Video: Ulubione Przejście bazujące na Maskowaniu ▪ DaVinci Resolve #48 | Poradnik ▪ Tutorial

Hej, w tym materiale The Adventure is Rough pokażę jedno z moich ulubionych przejść, czyli przejście wykorzystujące maskę w taki sposób, że przejście między dwoma klipami jest bardzo płynne i mało zauważalne. Także zapraszam do oglądania.
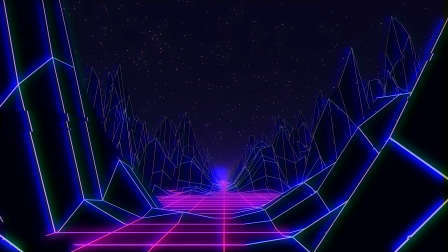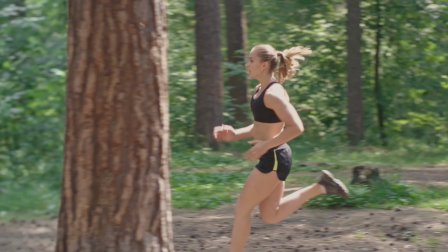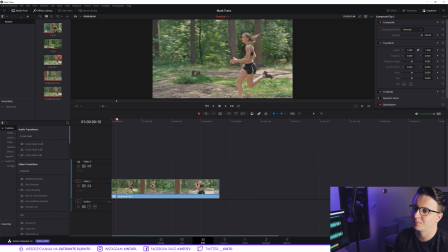0:26 Okej, jesteśmy w programie. Widzieliście już na prawce, jak ten efekt mniej więcej wygląda. Widzieliście, że połączenie tych dwóch klipów jest bardzo płynne. Nie mamy twardego cięcia, tylko mamy ciąg dalszy kontynuowania akcji, mimo tego, że nasze plany się zmieniają z,
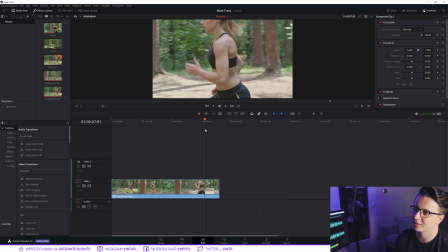0:41 jakby można powiedzieć, ogólnego do planu już średniego, bliskiego, jak mamy tutaj właśnie w tym ujęciu. No i jakby to ujęcie składa się tak naprawdę, jak sobie otworzymy ten compound clip, otworzę sobie dalej,
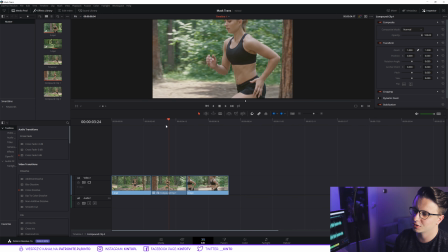0:55 widzimy, że składa się z początku, końca, no i tutaj jakby środkowej kompozycji, gdzie dzieje nam się cały efekt,
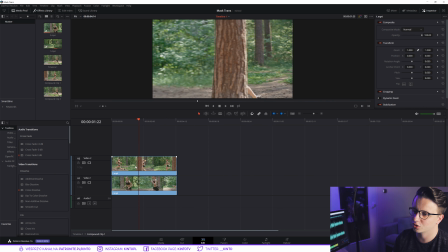1:03 a w środkowej kompozycji widzimy, że są dwa klipy, które się łączą w taki sposób, że jedno ma właśnie wycięcie drzewa,
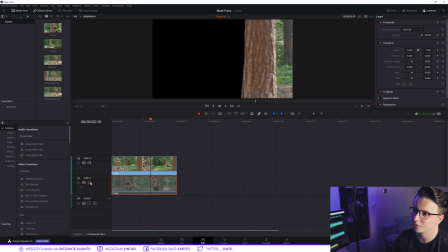1:11 a potem mamy ujęcie pod spodem bliskie, które mi tutaj wchodzi i uzupełnia mi całą kompozycję.
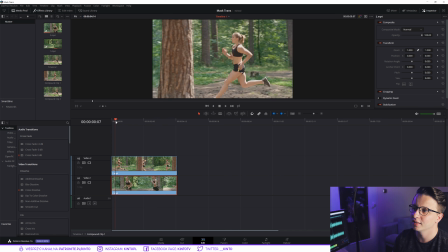1:18 Więc coś takiego będziemy chcieli sobie wykorzystać i jak dobrze widzicie, ten efekt najlepiej działa, kiedy nasze ujęcia są bardzo podobne ze sobą. Widzimy, że mniej więcej pasmo zieleni i tu droga no idealnie się łączy. Różnica jest taka, że mamy tutaj inaczej się zachowuje kamera, no i też jest bardziej zburowane, ale nie dzieje to się dość długo.
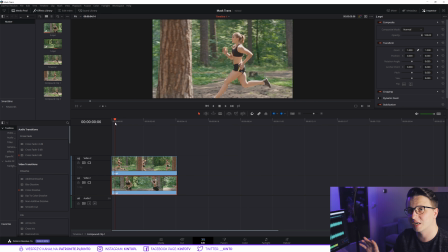1:37 Więc jak robimy te przejście, bardzo fajnie, aby kompozycja, miejsce, w którym rozgrywa się akcja, była mniej więcej ta sama, czy miała jakieś punkty wspólne, bo dzięki temu nie mamy wrażenia właśnie, że to cięcie jest tak na siłę sztucznie włożone.
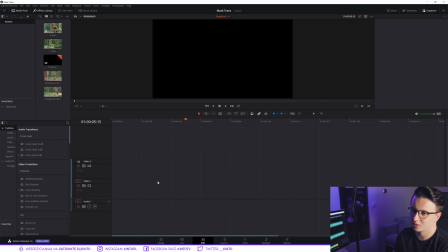1:50 Więc wróćmy sobie na główny timeline tutaj u mnie, usunę sobie ten cały compound, no i stwórzmy sobie od nowa naszą kompozycję,
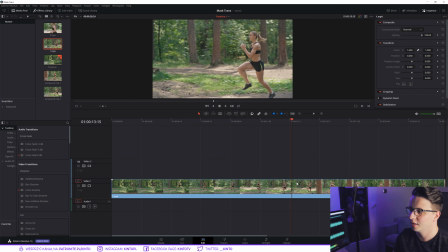1:58 czyli pierwszy klip sobie tutaj przytnę, mniej więcej w momencie podobnym do tego, co mieliśmy w poradnika, czyli biegnie, pojawia się drzewo, no i tutaj się drzewo kończy w tym momencie, więc w tym momencie niech będzie cięcie tego ujęcia.
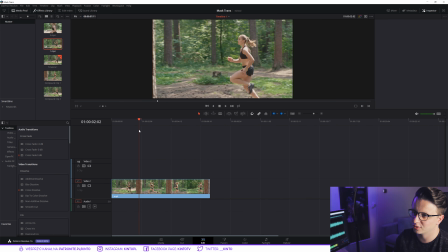2:14 Teraz to ujęcie chcę sobie przyciąć w momencie, kiedy się nasze drzewo zaczyna. Zaczyna się w tym momencie, więc obcinam. No i teraz mam początek i teraz mam tutaj drzewo, więc ten początek mogę spokojnie sobie trochę wydłużyć, aby mi dłużej tutaj w czasie trwał początek.
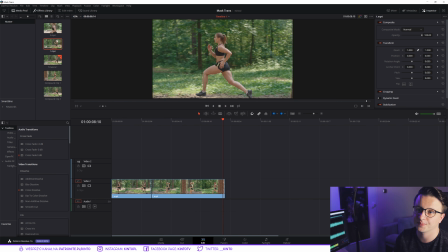2:32 Potem będzie tam wchodził efekt. No i teraz musimy dać drugie ujęcie, czyli przerzucam drugie ujęcie, usuwam dźwięk.
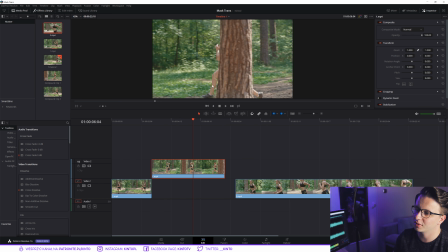2:41 Daję ten klip, z którego będziemy wycinali na górę, a ten klip daję tutaj na dole,
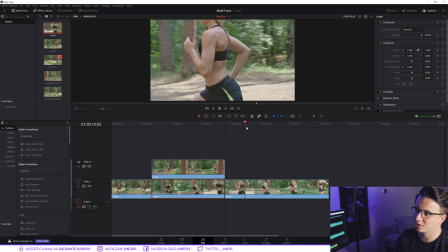2:48 jak widzimy, i obcinam go też tutaj na krawędzi, aby te dwa klipy jakby lepiej je tutaj sobie oddzielić, aby to lepiej mi wyglądało, bo ja tak wolę sobie ciąć w momentach, kiedy robię jakiś dany efekt.
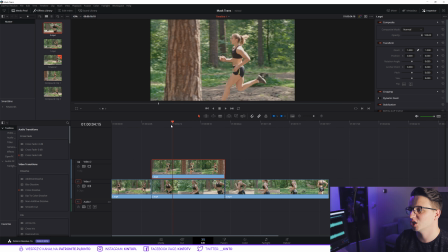3:01 Więc przejdźmy do wycinania.
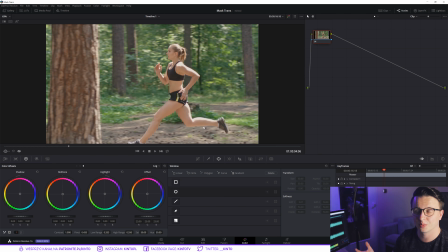3:03 Bierzemy to ujęcie, nie musimy przechodzić do Fusion, spokojnie zakładka kolor bardziej znajoma dla was, bo Fusion w sumie wszedł mimo wszystko też niedawno.
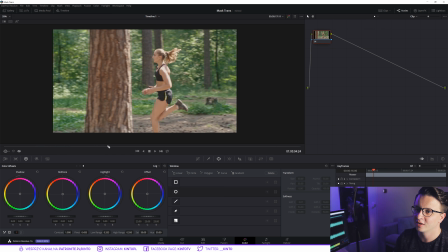3:11 Z pewnością nam do tego efektu wystarczy, bo tutaj wycinamy drzewo, wy najprawdopodobniej będziecie mieli jakąś postać, która przechodzi przez cut, czyli na przykład fragment marynarki, jakiś przejazd,
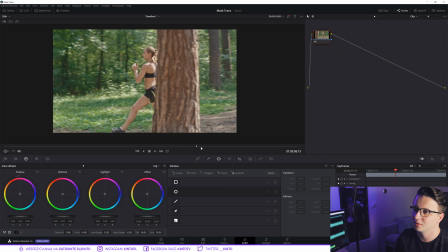3:23 nie wiem, samochodu, jakaś latarnia, no i na podstawie tego właśnie tym stałym punktem, który przechodzi przez cały cut, wycinacie naszą maskę. Więc teraz tworzę sobie nowy alpha node. Alpha to jest nic innego, że przerzucamy kanał przezroczystości. Jak tutaj coś wytnę, to potem zobaczmy.
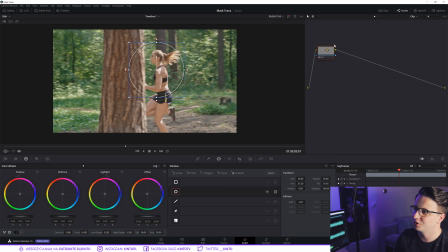3:42 Pokażę na przykładzie, aby było lepiej widoczne. Biorę sobie maskę, wyciąłem to, widzę tutaj, że mam zabraną tą maskę,
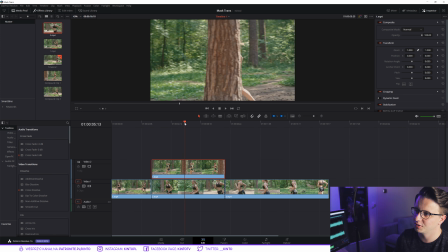3:49 ale teraz w panelu edit nie widzę, że mam coś poza tym.